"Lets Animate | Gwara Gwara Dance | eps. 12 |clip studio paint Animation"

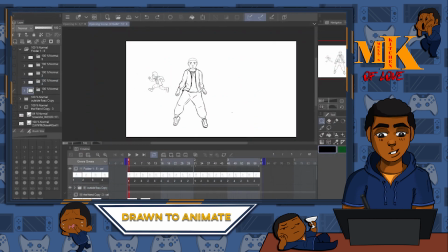(6:08)
And there you have it, the Gwara Gwara Dance, done in animation. It turns out I only needed 4 frames. So now let's get into timing, now that I've done the animation. If you look down here in the timeline, actually, I will bring it up a little higher and then zoom in.
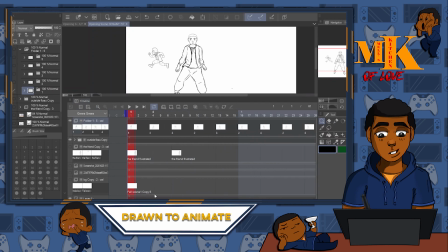(6:30)
These frames, each frame is done in order 1, 2, 3, 2, 3, 2, 3, 2, 3, and that's because we're repeating the dance. So, but these are all 3 frames apart.
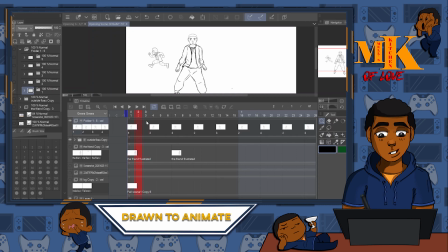(6:44)
Usually it's 2 for most animation, sometimes it's 1, but I'm doing 3 because it's a way for me to save time and still get a pretty smooth animation.
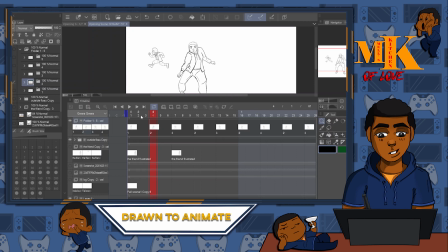(6:59)
And so the reason they're in the order that they're in is because I want to start from the beginning, 1, 2, 3, so that leg is in, right? And then come back out, and then come back in, then come back out,
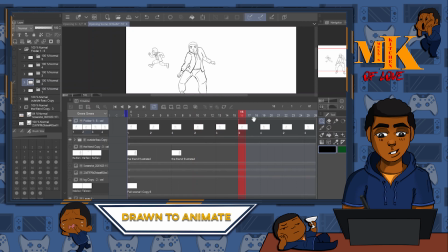(7:16)
and then I wanted to bring it deeper in, that arm in, you see? And then come back out. And that's how we got this timing to look the way it looks. See? Gives it that really smooth yet animation feel movement.
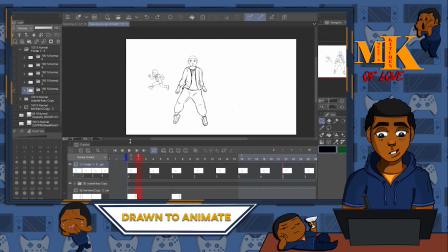(7:36)
And that's it, people. And that's it, y'all. All the references is in the description. As I finish up this animation, there'll be more videos to come. And as always, anime life forever. Now let's dance.